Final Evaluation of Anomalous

Welcome to my evaluation on the film opening myself and my group produced. Our film is called Anomalous and the narrative involves the protagonist Parker rolling a pair of dice to catch a combination of numbers which instruct him to commit deadly crimes. In this video I'm going to show you Anomalous and evaluate the entire process and the final product.
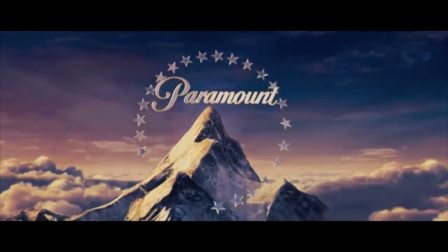The opening begins with our chosen institution, Paramount, and then our own institution, in unprecedented pictures.
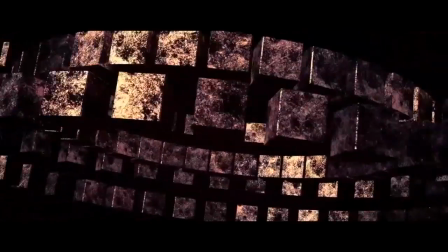This conforms to typical conventions of nearly all film openings and warns the audience that the film is about to start.
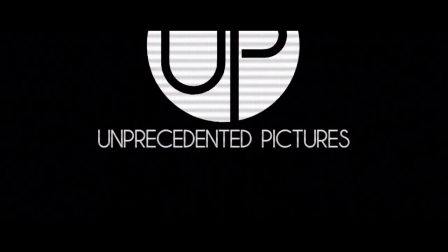We also use the transition fade to black between the two to age continuity. This is also a common technique used in film openings.
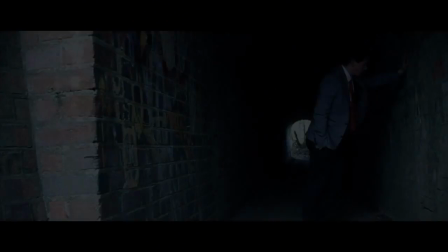Our entire opening is based upon a flashback, a typical convention of films.
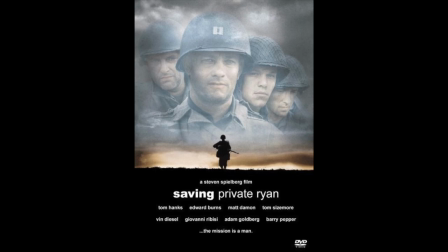For example, Saving Private Ryan begins with a flashback of the soldier out on the front line and Titanic begins with the helicopters searching the sea. Paramount also distributed both of these hit films. We conveyed a flashback theory through the use of a filter called Bad TV on Final Cut Pro. We also added a white overlay colour which signified having a dream to represent it being in the path. It constructs the narrative and makes the audience feel intrigued.
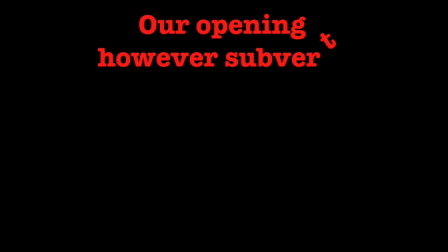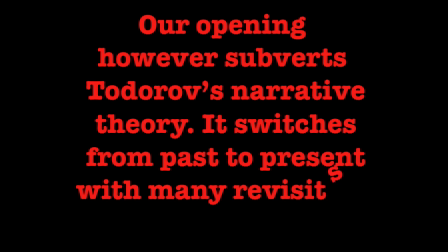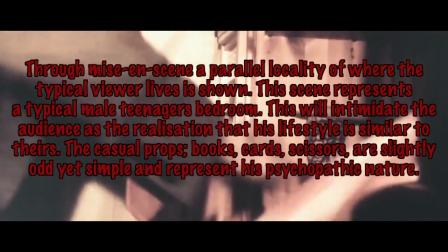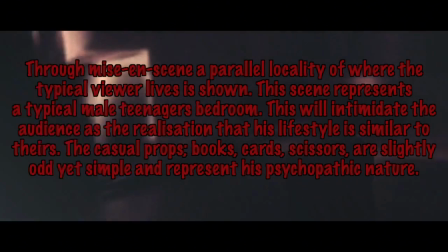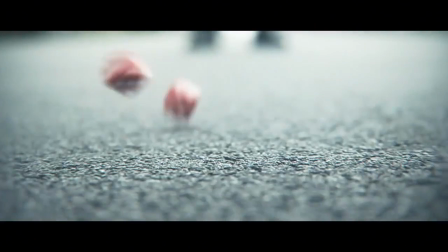The colour of red is liberally used for example for the dice, his tie and the blood when the victim gets stabbed.
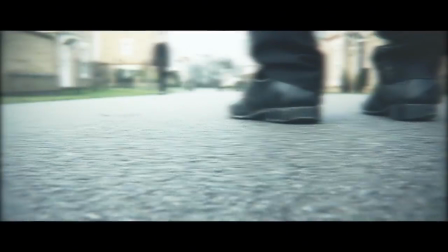This reveals the semiotics of the colour red being associated with danger and death. Parker himself challenges many conventions in one.
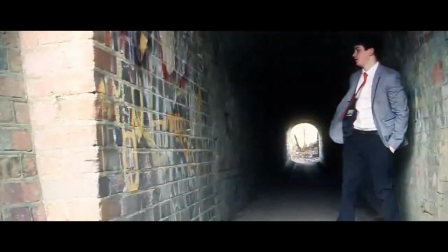Firstly, he subverts props character theory of the protagonist being a hero, instead he is the villain.
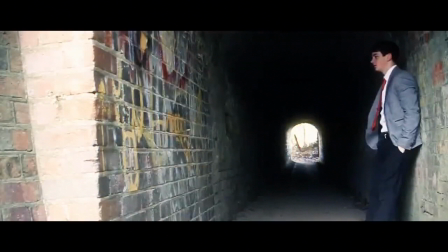Secondly, he is aesthetically pleasing which is unusual for a villainous character. Usually they are unattractive, not well presented and of the lowest class to make the audience dislike them more.
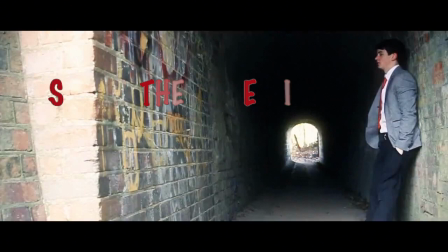I I feel this technique deepens the audience's sympathetic feelings for his mental, psychotic state of mind. Lastly, he wears a suit which represents him as upper class. We did this because we felt it stressed out the film's unique selling point of never being done or seen before. The subversion of many typical co-conventions in film results in the viewers being surprised on the edge of their seat and perhaps even urging them to recommend anomalous to a secondary audience.
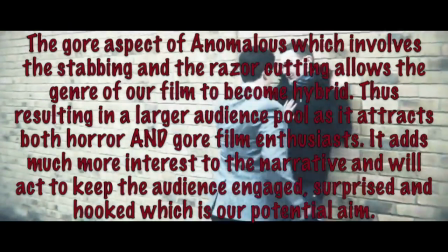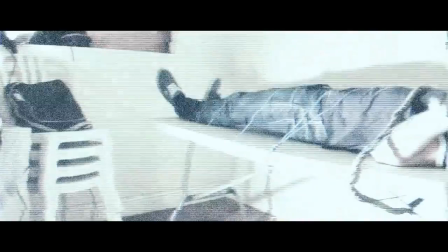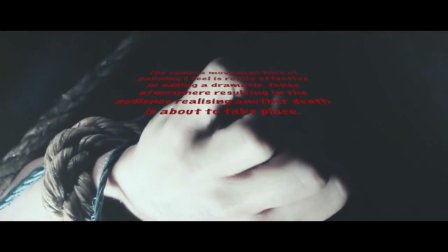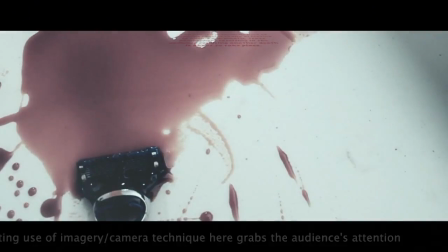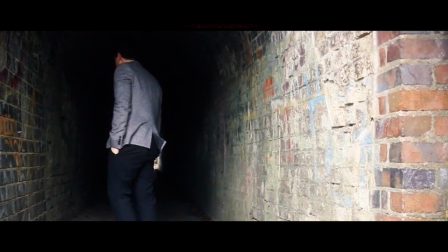Doing the preliminary tasks beforehand really helped us to improve in our final film.
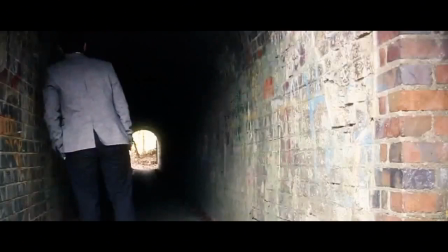For example, practising the storyboarding really helped us in the sequencing of all the shots, particularly these tunnel shots.
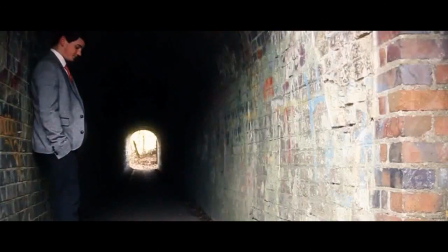It informed us all as a group of what shots we needed to shoot, where, when and how to edit them into final cut.
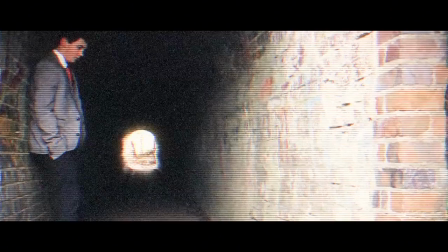It also taught us to make amends of our mistakes. In our preliminary tasks, we disobeyed that 180 degree rule by mistake, However,
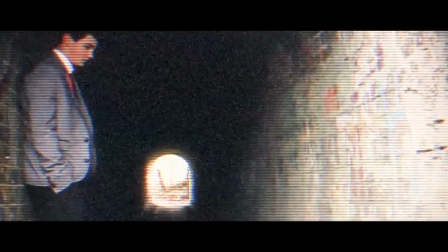while shooting anomalous we kept this in mind at all times and assured we didn't breach the rule once again.
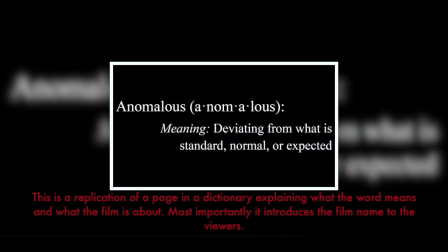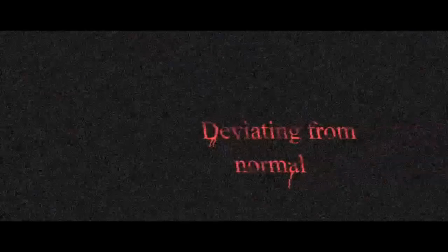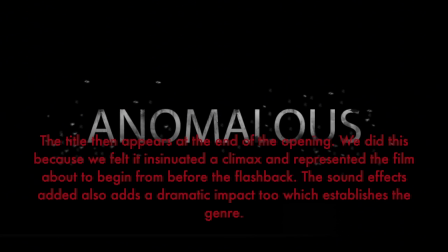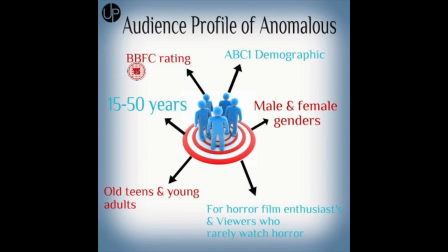We decided upon our BBFC rating of 15 for many reasons. After researching many other horror film age ratings, we found that 15 was the most frequently used.